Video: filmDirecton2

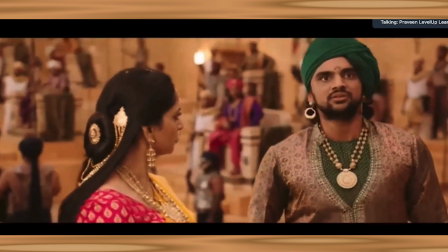[28:43] கேட்டீர்களா மகாராஜா?
Another person is trying to climb up and tell us.
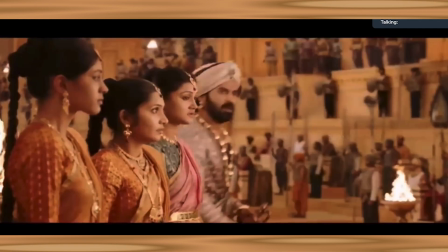[28:46] உங்கள் முன்னாலேயே இப்படி பச்சையாக எடுத்து பேசுகிறார் என்றால் நீங்கள் இல்லாத போது எப்படியெல்லாம் பேசியிருப்பார் என்று யோசியுங்கள் மகாராஜா.
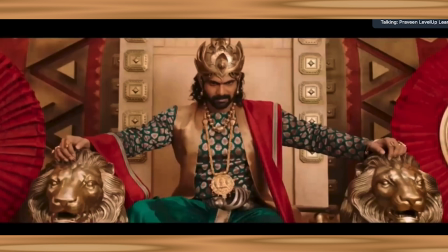[28:53]
See, this is the shot we were speaking about. The proper king shot.
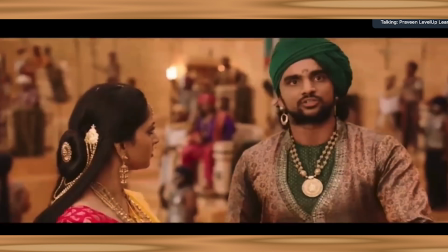[28:59]
When did he use it? The director. We should figure out whether he's ignorant or he's very master in this thing. See, this guy is coming and telling something which is useless. In the sense, not in that way. What I'm trying to tell is, it is not very important. He's just repeating. What he tells is, வெட்கம்.
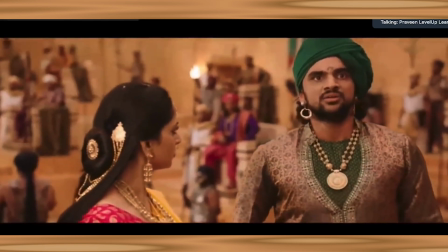[29:14]
கேட்டீர்களா மகாராஜா? he tells, see this girl, she was in front of you. If she is this, what you say, arrogant, think of how she would have behaved when you are not here. This is the dialogue he's telling, which is not a very, very important dialogue, but he's telling it, okay.
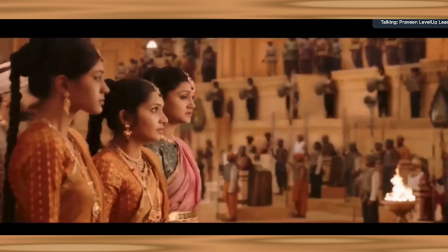[29:30]
Then உங்கள் முன்னாலேயே இப்படி பச்சையாக எடுத்து பேசுகிறார் என்றால் நீங்கள் இல்லாத போது he is coming, the cousin of Anushka.
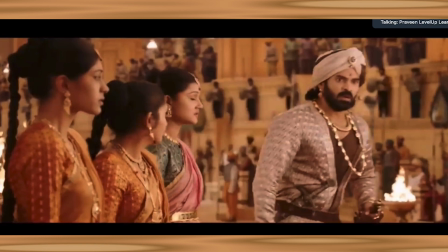[29:37]
He is also not a great player here. He's not a key player in the whole scene or the whole film as a whole.
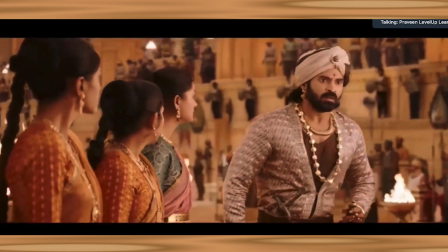[29:43]
He comes in.
எப்படியெல்லாம் பேசியிருப்பார் என்று யோசியுங்கள் மகாராஜா.
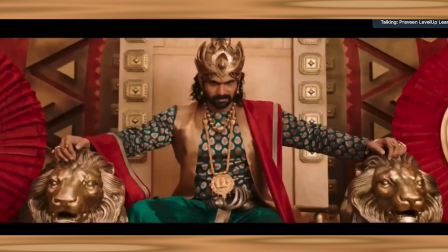[29:47]
Same information repeated. An actor is introduced, but the actor is not a great not a key player in the film. Then why did he show this? So I have one thing to say. Basically, it is possible that for the character, Anushka's character, she does not believe that he's the true king of the kingdom.
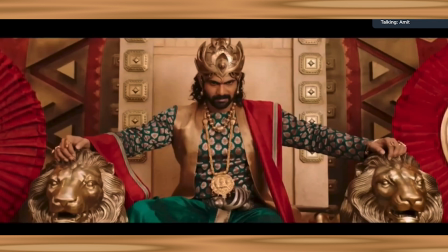[30:07]
Yeah. For this guy, he is the king. You use the word king at that time, and you're showing that for him, he is the ultimate authority. But Anushka treats him at the same level. That's why the other end. Great. It is also one perspective. So the most important thing is, see, that's a good observation. See, the audience is seeing him like a king for the first time in this scene.
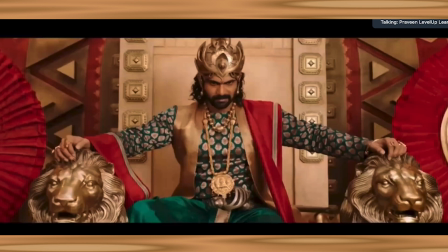[30:26]
King. Now, the next shot is very important. Okay, it is not the shot before this. This is actually the shot after this. When you show the king, see the next shot.
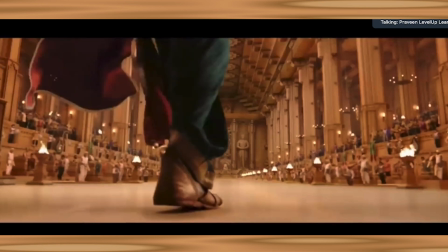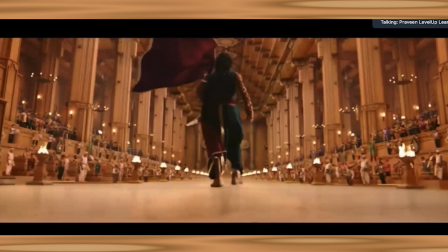[30:43]
So this is the most important thing. The real king arrives. So this is the thing which is psychologically a goosebump thing. Okay, you create that and you come here. Now see this. Now when you
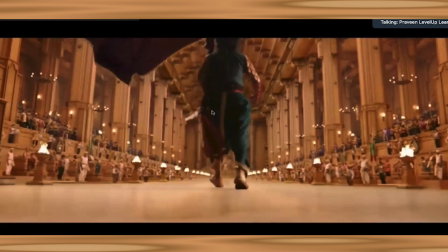[31:01]
see mise-en-scène costumes, he is wearing a costume which is contradicting the background here. Maroon color and somewhat greenish, I don't know what color it is, but it is very dark and contradicting the background. He is highlighted, number one. Number two, costume.
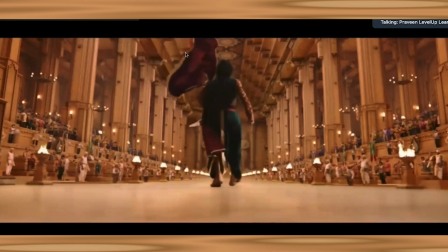[31:16]
Costume is flying in the wind, which is impossible inside a court, because if there is so much of wind inside the court, all the fire should have been extinguished as of now, which is logically not possible. But see, the director, see, this is the most important thing, okay?
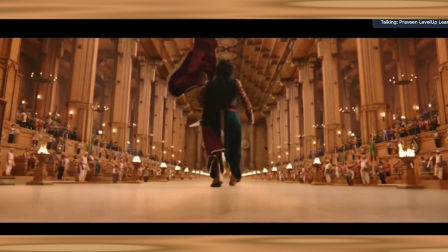[31:33]
A director, this will definitely will remember what I'm trying to tell you when you shoot, okay? Definitely my face will come to you. The director is shooting. A director is calling for a blower, like a fan, it's a blower. Take the blower, keep it below the camera, put it on the top,
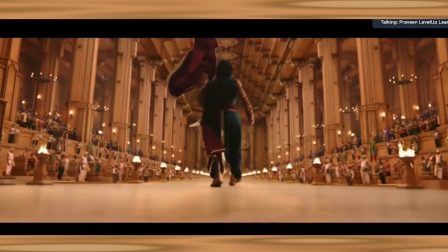[31:52]
it should go up, Prabha should enter, and it should go to the shawl and it should fly. This much of effort is gone. I'm not saying it is a big task, but someone thinking about it, bringing it up for a normal shot to keep it down and fly it up now.
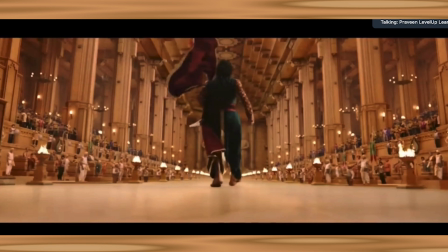[32:05]
That one thing extra, no, which is not a very big deal for a film like Bahubali, but doing that makes him what he, or make the film what it is. That small extra edge you take, one step extra you take, that will create a rhythm in the audience mind that makes the film more aesthetically pleasing and understanding.
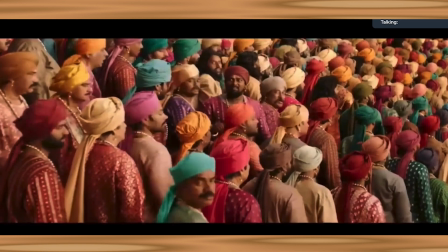[32:23]
So it flies around. Now see, this is the shot where you have seen the court.
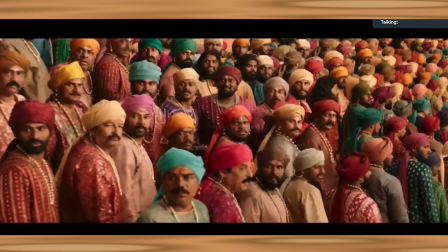[32:30]
The court is flat, ground floor. These people see how they look at Prabhas, logically wrong.
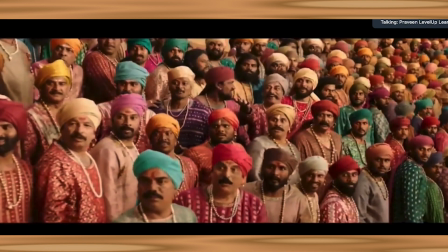[32:39]
As if they are sitting in the ground floor and Bahubali is coming in the first floor. No, they are all in this equal floor. This is the ground floor. Why did he look up? Simple calculation. To keep the camera like this, he has gone to the top and kept it like this.
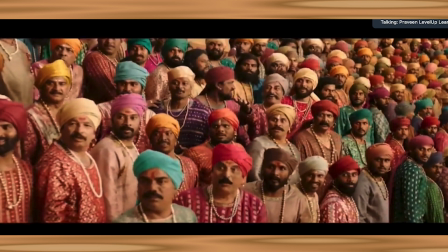[32:51]
This is a simple, one small step he had done, which is logically wrong. The director is not an ignorant guy to just give it up, but he made it consciously because logic is secondary to the director. For this film, I'm not saying it is right or wrong. For this film, for this mainstream film, what he thought is, I'll keep the camera on the top until down so that when the audience look at it,
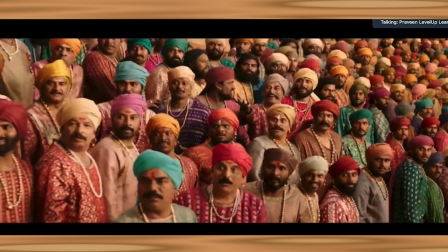[33:09]
he should look up at the king, the Prabhas. They shouldn't look at this way.
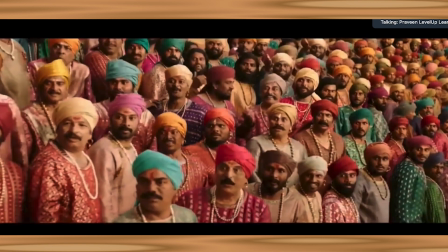[33:14]
So this is what the intention behind this shot. They're looking up to him. Close up to him, charge him.
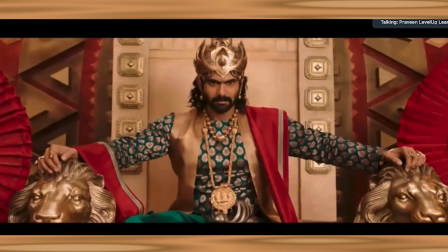[33:21]
Because we told about cushion shot. Psychologically, what Rana is going, I mean the king, the Rana is going to think is what is the perspective of the Bahubali coming in. It is not the audience perspective. He should be thinking, because he is going to take revenge in the later stage, So you are putting a seed here.
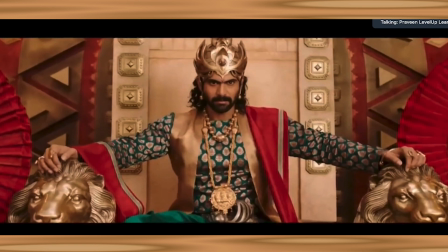[33:38]
If you don't show Rana, if you have not got the shot here, the next shot won't work. It will be just a goosebump scene, that's it. People will be clapping their hands. But psychologically, when you watch this scene, people
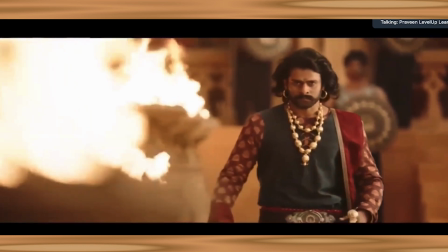[33:52]
will be clapping the hands here for Prabhas entering and stuff like that.
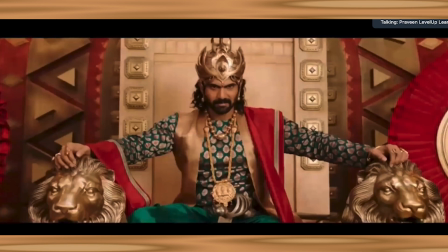[33:56]
But if you don't have this shot, that too a cushion shot, you won't know that it is in his mind what he's seeing.
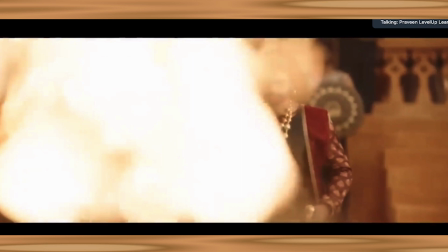[34:04]
This is actually Rana seeing him like a king, which he doesn't like. So this is the perspective of Rana, not the perspective of the audience or anyone around. Now see.
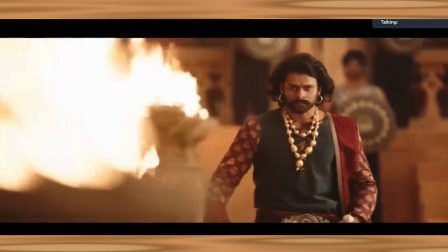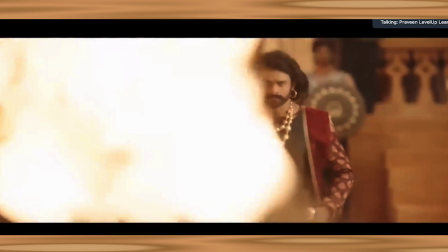[34:17]
Sorry, I forgot to tell. Mise-en-scène prop, fire. Fire is used to accentuate his heroism.
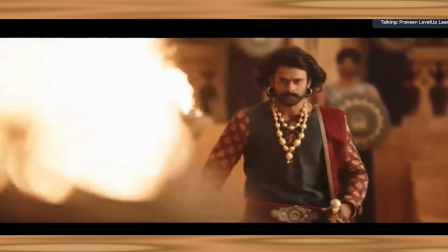[34:25]
The FPS I spoke about, it might be some 48 frames or 96, I'm not very sure. It might be 48, if I'm not wrong. 48 frames. The frame rate we spoke in the beginning of the class.
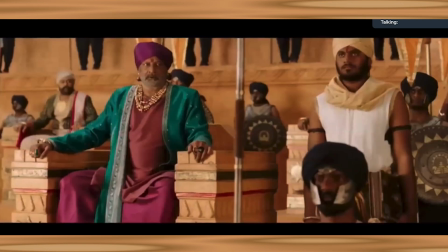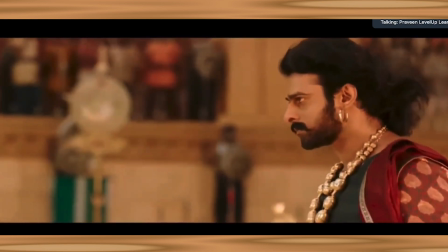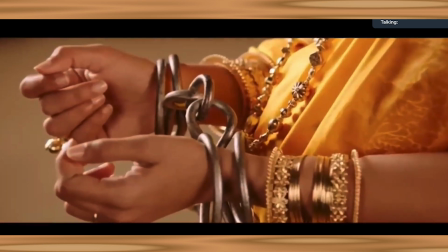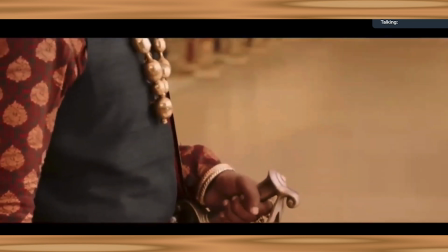[34:51]
Now,
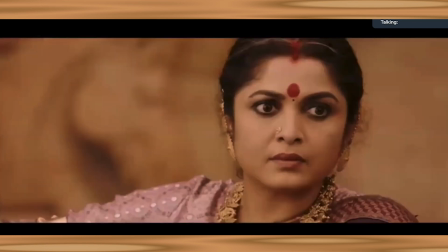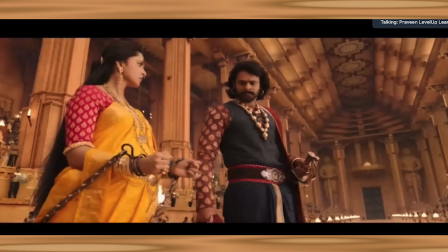[34:58]
the one line for this thing is, Bahubali is angry. How do you show it in the scene? I mean, how do you show it in the shot? Angry, he can shout, he can come and shout, I'll kill everyone if someone touches my lady.
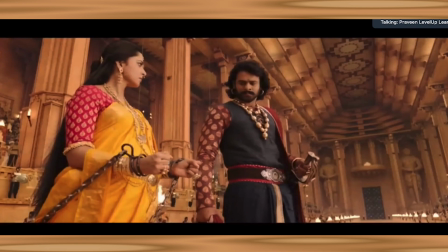[35:12]
Great. Understood. That is not done. With the shot, what did he do? With the mise-en-scène, what did he do? See the way he uses the floor, okay?
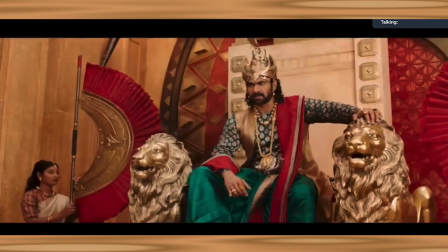[35:25] என்ன நடந்தது நீ சொல் சேதுபதி. கோவில் முழுவதும் பக்தர்கள் கூடியிருந்தனர்.
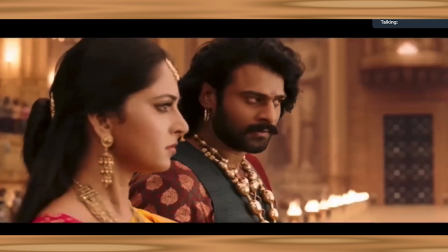[35:30] அப்போது தேவசேனை அவர்களும் நுழைய வந்தார்.
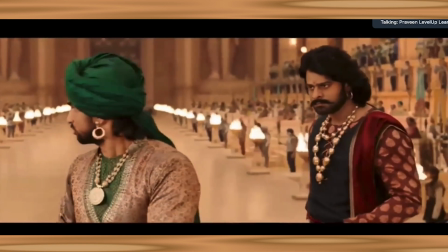[35:33]
அது நீங்கள் வரும் வேளை என்பதால் நான் அவரை It gives you a feel he's going to kill you anytime.
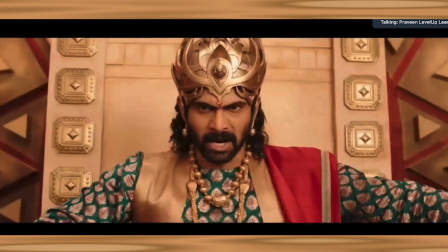[35:42]
Be quiet. So this kind of a feel you get. And the most important thing is, before this, you have got a shot like this.
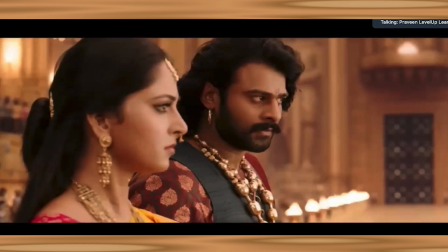[35:48]
Why the director chose both of them and not just Bahubali? Because Anushka's emotion is not very important here. What Bahubali thinks matters. But this shows you subconsciously that it will definitely subconsciously make you register that they both are a team.
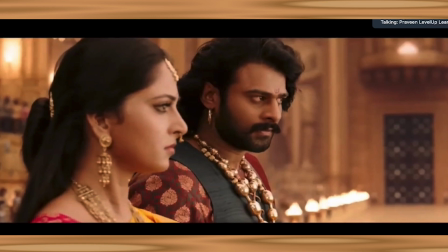[36:04]
Bahubali and Anushka is a team, and Bahubali is looking at Anushka this way. This will psychologically get into our head without any effort from our mind.
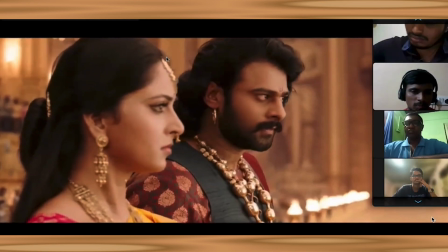[36:11]
So now, when you get it, he walks around.
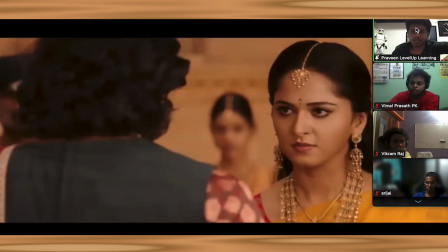[36:20]
Just quickly sign for us.
அப்போது அவர்களின் மேலே கைகளை வைத்து தடவினான்.
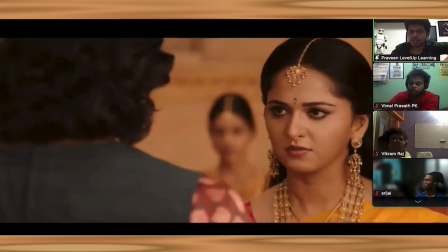[36:26]
Now see the background. This is a very important shot. OTS of Bahubali.
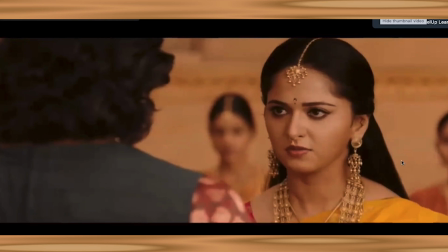[36:31]
Then counter OTS will be the left of Anushka here, somewhere here. You can see the cursor of mine. Counter angle, counter OTS. See the background of Anushka. It is not very. You don't need it. It's just two girls standing. We don't know who the girls are. But see the next thing.
என் மீது கூட கை வைக்க பார்த்தான்.
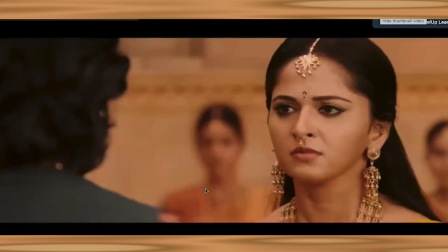[36:48] விரல்களை வெட்டிவிட்டேன். நீ செய்தது தவறு.
You can see the guy. பெண்களின் மேல் கை வைத்தால் You can see the guy behind.
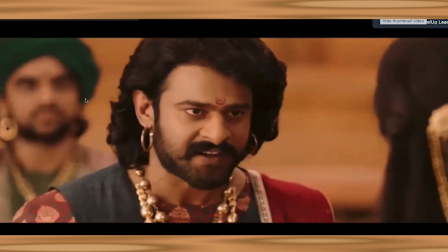[36:55]
This guy, this green turban minister behind. He'll be seen from the beginning of the scene.